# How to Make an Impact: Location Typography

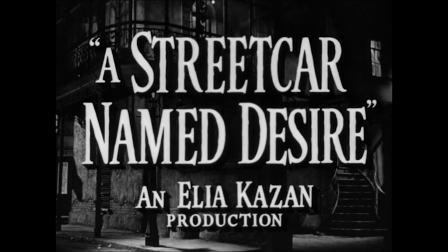[0:00]
How we interpret meaning from text depends very much on its physical representation.
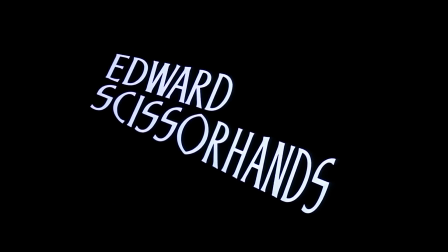[0:05]
The size, shape, font, ratio, colour, and general aesthetic design.
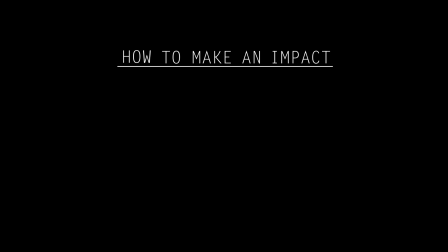[0:12]
This video will explore how to make an impact with location typography.
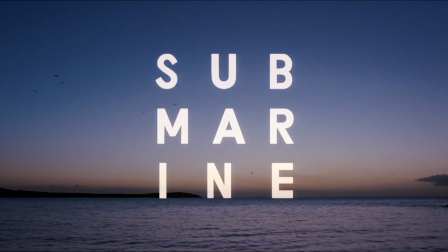[0:19]
Film titles are often used as visual storytelling devices, taking on the personality of a film and preparing the audience for the kind of experience they are about to have.
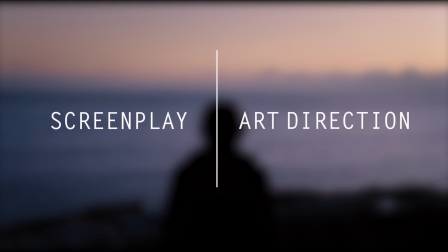[0:29]
This can be described in relation to both screenplay and art direction, as part of the movie's visual narrative.
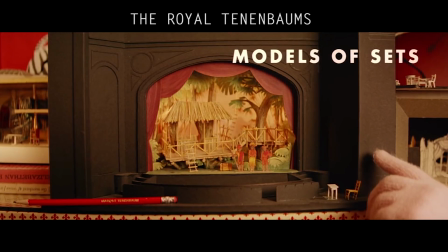[0:37]
Typography can also be used to convey additional information within the film. One familiar example of this is location titles.
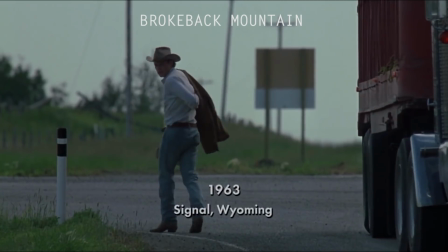[0:44]
These are usually placed in the middle, at the bottom, or in the corner of the image,
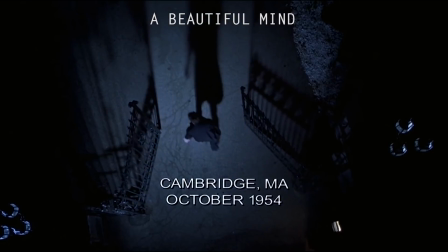[0:51]
and help situate the viewer in a specific place, particularly if the narrative moves across a number of different locations or time periods.
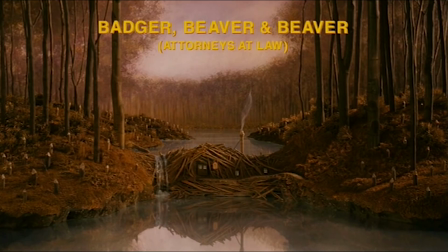[0:59]
Some films use this opportunity to be creative, bringing the design of the typography in line with the aesthetics of the image.
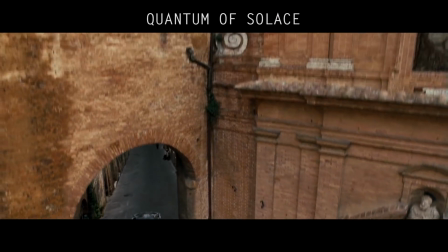[1:06]
For example, in Quantum of Solace, we see this in the various culturally specific font styles.
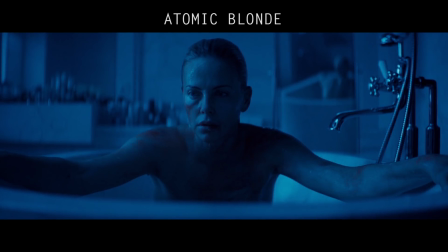[1:13]
In Atomic Blonde, the use of bright but grungy spray-painted titles reflects its retro-neon aesthetic.
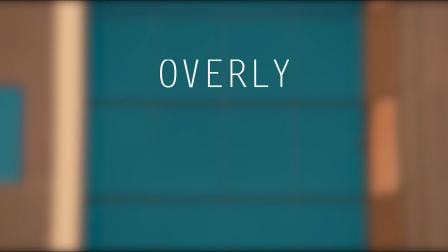[1:22]
One trend in design is overly large or exaggerated typography,
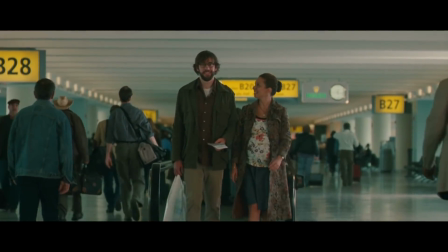[1:27]
which has been used in a number of recent films and television shows to foreground the setting as an important aspect of the story.
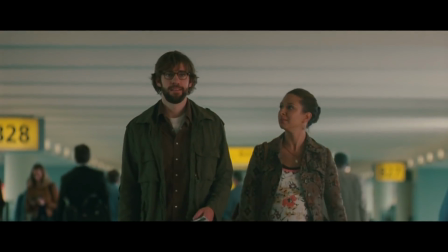[1:35] We're completely untethered, Bert. This is a dream scenario.
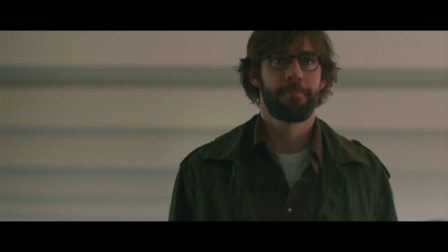[1:41]
In Away We Go,
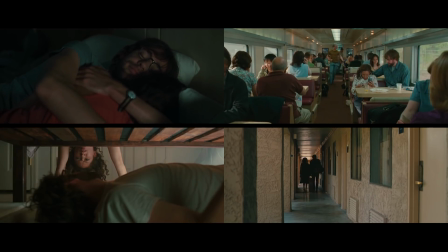[1:43]
each location card references the film title itself as the characters travel away to various cities across America.
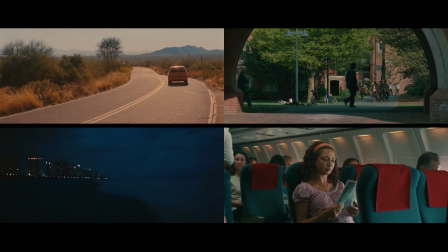[1:51]
Here, typography is used to emphasize the movement from one place to another as a transitional device.
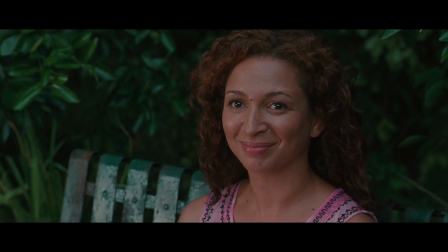[1:58]
It represents the character's desire to escape from their circumstances and find for themselves a place to call home.
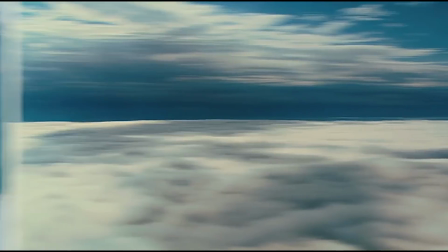[2:06]
This transitional focus is also the case in Up in the Air,
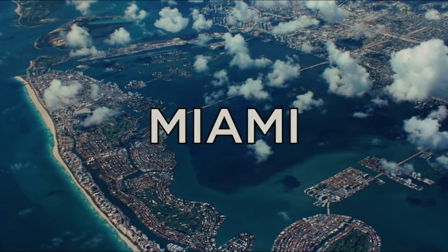[2:10]
a film that situates the viewer from above and which is intrinsically tied to notions of transience and vagrancy.
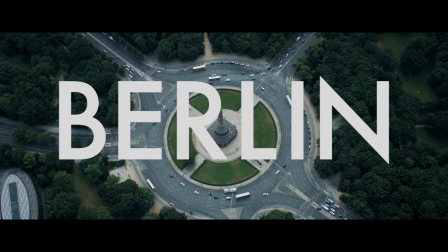[2:18]
In Captain America Civil War, the story shifts from one country or period of time to another in a fairly conventional fashion,
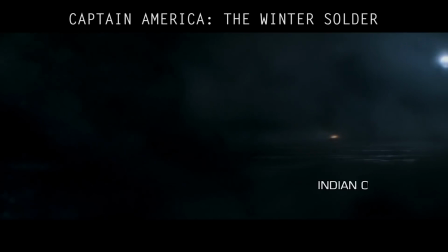[2:27]
but with far bolder aesthetics than previous films in the Marvel series, which have tended to follow traditional title styles.
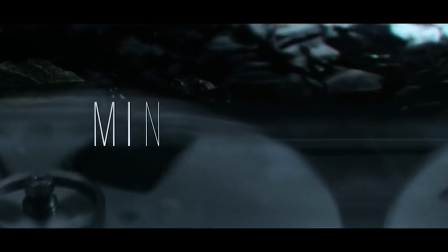[2:34]
Very recently,
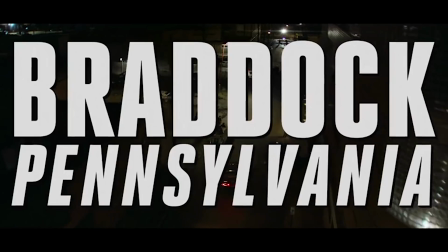[2:35]
Mindhunter has also used the boldness of large typography almost to excess in order to emphasise the importance of place in the unravelling of each case.
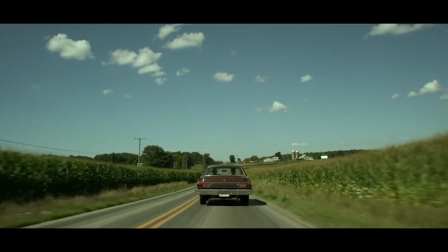[2:45]
It also draws attention to the sense of motion and repetition as the two FBI agents venture from state to state.
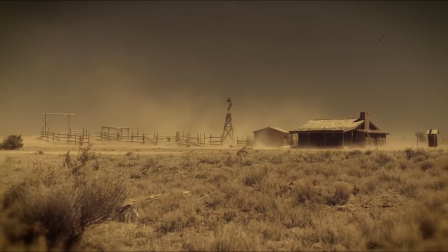[2:53]
Where typography appears to function more than a mere narrative device is in the television show Preacher.
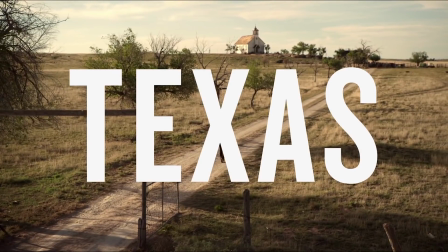[3:00]
Once again it follows this particular trend of large and somewhat overindulgent white typography in order to indicate a particular time or place. Where it differs is in the capacity of the titles themselves to enhance and add to the narrative and to bring their own personality to descriptions of the image.
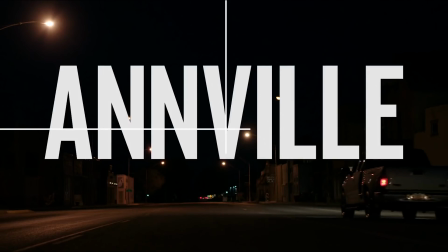[3:18]
This is figured in the sheer size of the typeface which is positioned in the center of the frame in order to draw particular attention to the words themselves.
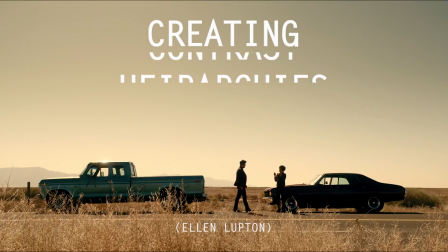[3:28]
Ellen Lupton describes this manipulation of scale as creating hierarchies and contrast which help create visual contrast, movement and depth.
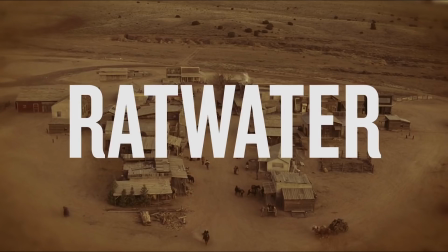[3:37]
This relationship between the viewer and a visual object such as typography can be determined by the distance between them.
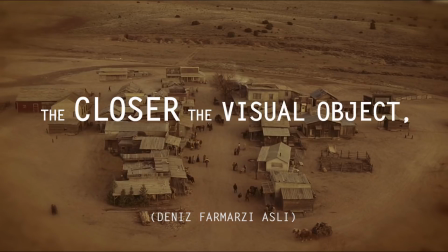[3:45]
The closer the visual object, the more intimate the relationship.
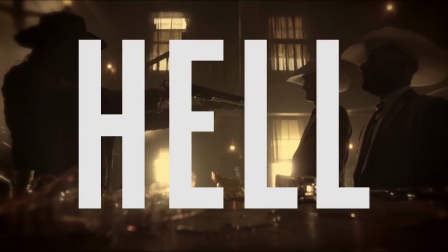[3:50]
Here the titles become integrated into the frame of the image and begin to take on the personality of the characters and eccentric aesthetic style,
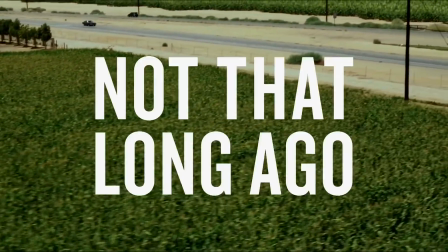[3:58]
not just in the visual representation but also the phrasing and expression.
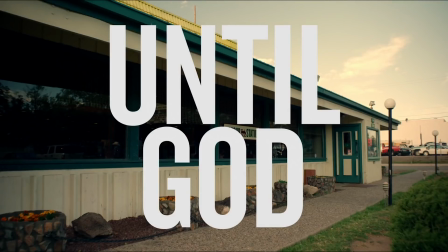[4:04]
Rather than just providing factual information about the on-screen events, it's almost as if the titles are from the perspective of an omniscient narrator.
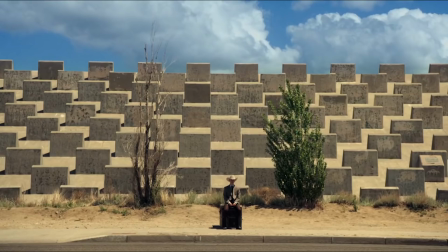[4:13]
They aren't there to just instruct or educate, but instead to tell a story.
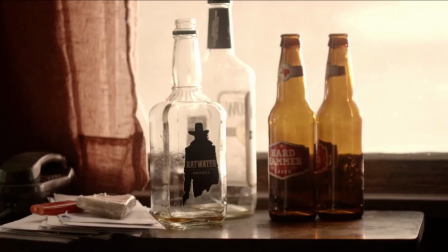[4:19]
The importance of textual design is also reflected in the opening credit sequence,
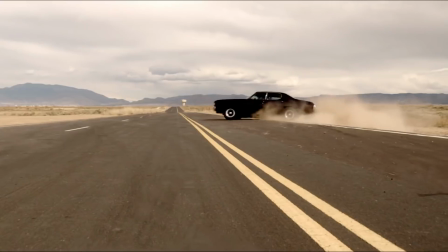[4:24]
where the imagery related to each character is masked by the typography of the associated actor's name,
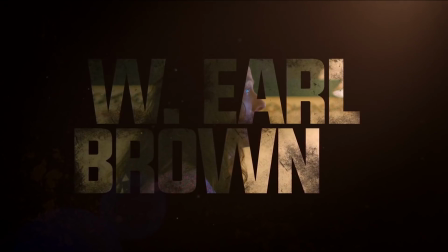[4:31]
in a more integrative approach than the traditional text on image design.
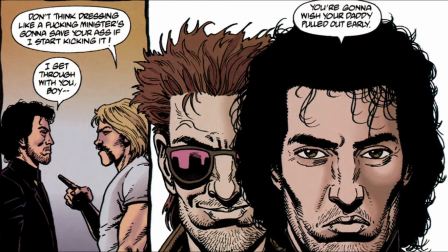[4:36]
In many ways this focus on typographic aesthetics isn't surprising,
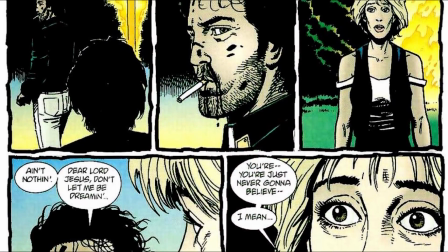[4:40]
as Preacher is an appropriation of a comic book series, a medium in which visual and textual design are equally prioritised.
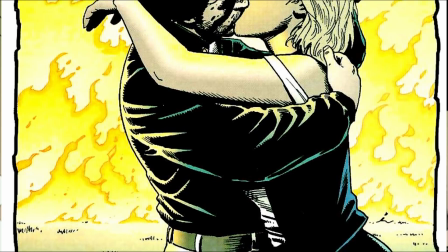[4:48]
The integration of text and image therefore becomes a prominent part of the storytelling process in both the comics and television show,
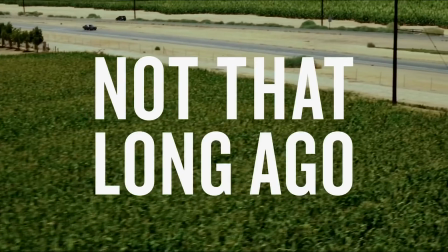[4:56]
and allows us to see the importance of space, time, and character as integral in the world-building of the series.
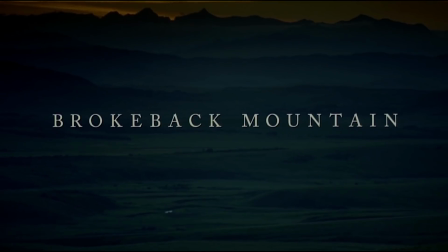[5:05]
Titles and typography are often overlooked in their contribution to visual storytelling.
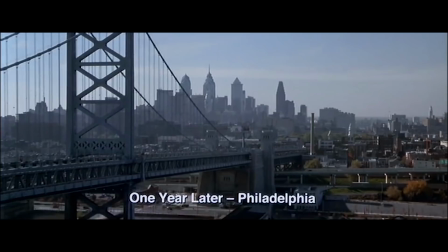[5:11]
Location titles are commonly used in film, yet are rarely memorable.
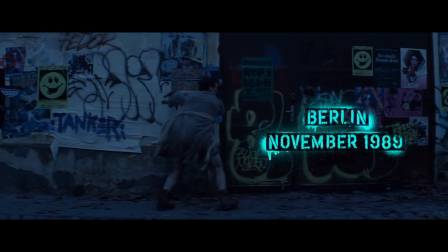[5:15]
And this is why creative, unconventional, or bold typography can make such an impact.
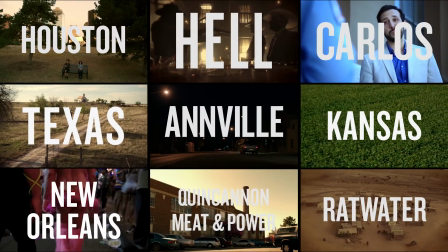[5:21]
In these instances, we can appreciate how the design and phrasing of words can be critical to the expression of cinematic space and time.